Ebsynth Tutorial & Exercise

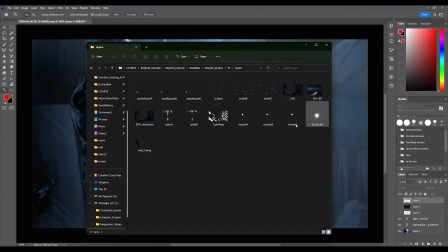And this is a folder with all the layers that I used in the compositing program. So here it is. Then you have the glass B, like damaged. And then you have light rays. So all the layers are there. You can use them if you want.
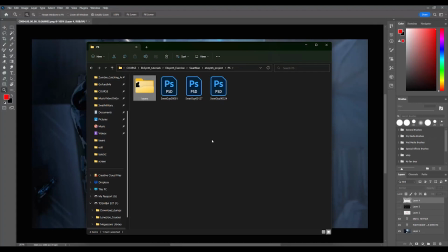Or, what I really want you to do is create your own so you can have more fun with it. But feel free to, take this and do whatever you want.
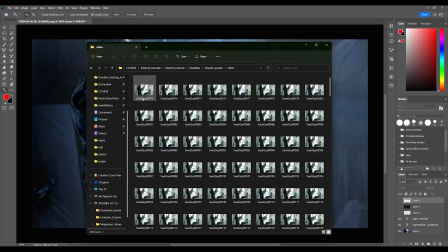So I'm giving it to you. It's in the house. And this is the folder with the video, the folder of the video.
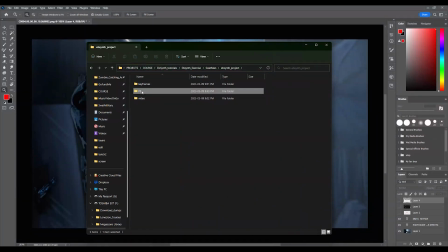So the PNG sequence is already ready for you. So all you need to do, go to PS and open the folder, any of them.
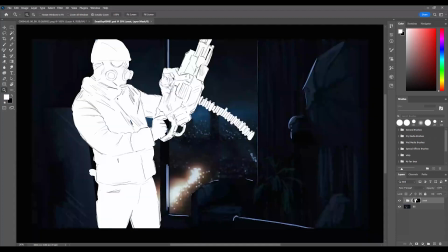Just open this one, the first one. So I painted 3 keyframes to make this work. Now, I already did the outline for you.
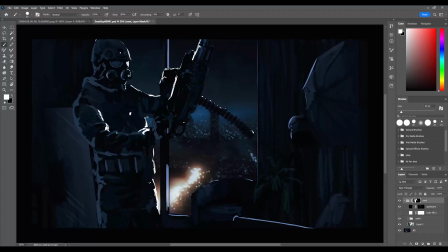Now I'm gonna take this one out, and this is my paint layers that I added. And so let's actually open this folder of my paint layer, and let's go through all the layers. So this layer was there. This is actually a texture that I used of a gun that I pasted on top.
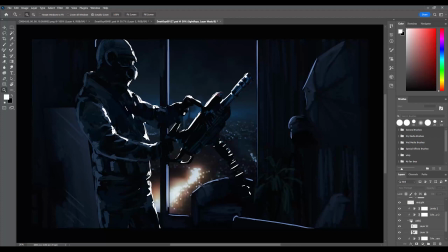Okay, let's open this guy over here. Okay, so so this is my paint layer over here, and underneath the paint is the actual footage. But you see there's like a color adjustment that has been applied to make it look like you know, the night filter basically. And also I'm gonna remove the rim light that we're getting right now.
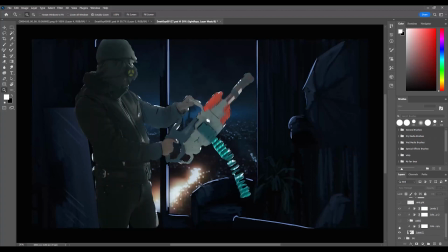So without the night filter, this is the actual footage, and on top of the footage, this is what we got.
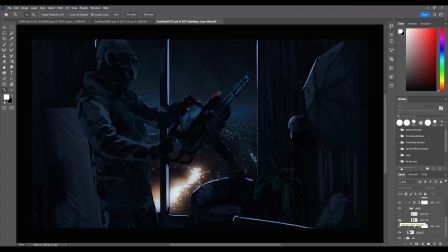So what is underneath this layer? So there was actually a base texture that I applied on top, and then I painted it over, and eventually I applied these filters to get this look.
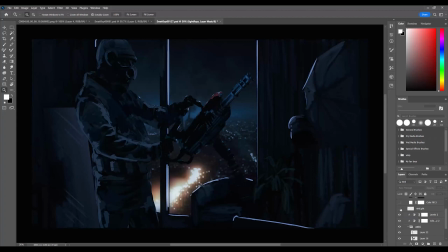And since it's a night shot, it was a lot easier for me to kind of cheat, not to go crazy on details, because it'll be lost in the shadow. And I really wanted to bring out the character by adding the rim light that kind of makes it more pop.
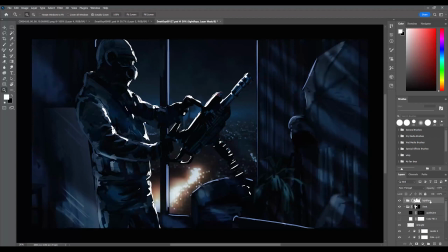This is a light rays that kind of like works well. Background is quite simple.
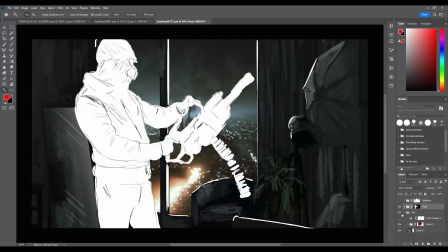It's first of all I'm gonna remove this night filter that I added, and I'm gonna go back here and take all these layers out, see what we're getting.
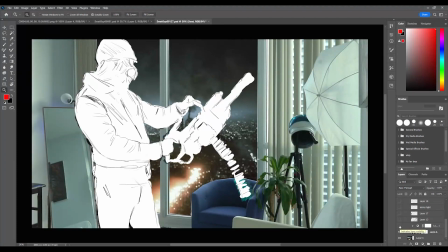So again, this is the actual footage, applying the night filter,
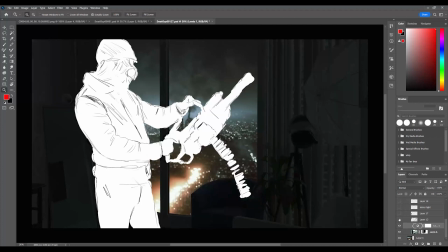and then on top of this I decide to paint by bringing some highlights, as you can see, you know, not going crazy, not spending too much time, because the whole style of this project is to make it look like it was painted, brushstroke.
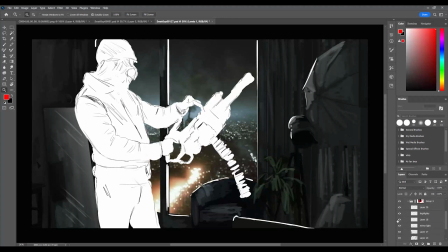So let's go through all these layers over here. So I'm not gonna, you know, go through the whole process of how I did this. I mean, you got the idea. You can check it out yourself.
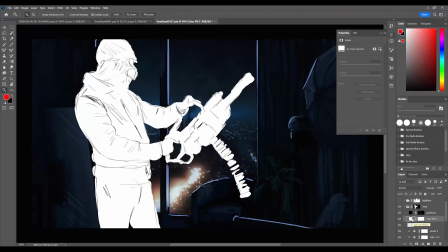If you want to like do this exercise, you know, just to have fun with it, have fun in the process, and see what you can come up with. First thing that you can do is, I would just delete all this layers.
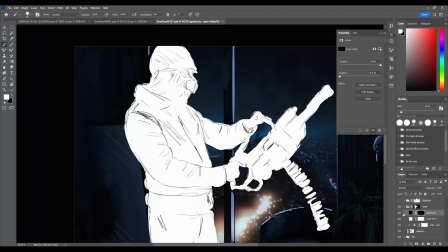Like, so the first thing that you can do is, this is where the guideline is, and you can work on the guidelines, make it more clean.
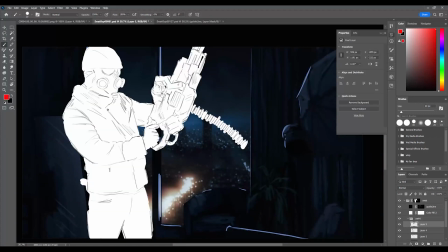So I'm gonna go back to this one over here. This one I feel like the guidelines were actually cleaner.
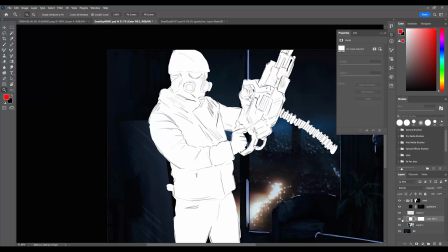On top of this layer, on top of this fill, create a new layer. This is underneath the guideline, and you can just start coloring this.
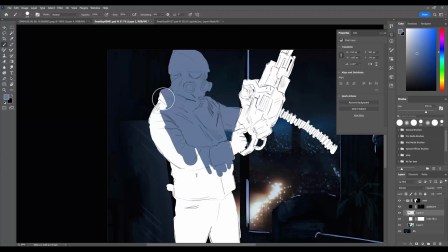I want to try something different now compared to what I did before.
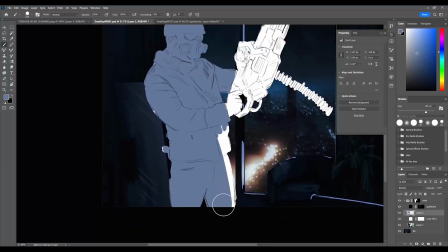You can also like find some pictures from Google and paste it on top, texture wise.
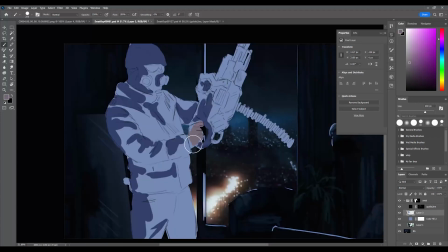Maybe I should just stick with something more desaturated. Let's add the bright value. So I think by playing with only 3 colors, it's giving me a pretty good result.
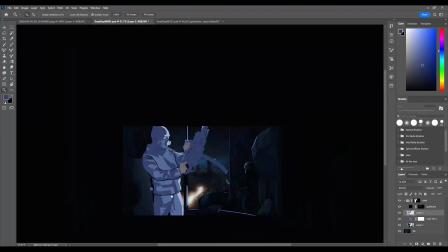And if I'm doing this, I feel like he doesn't match with the background.
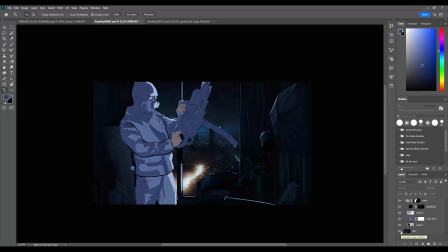The background, you know, you could change the background if you like, make it in the same world, or keep the same background.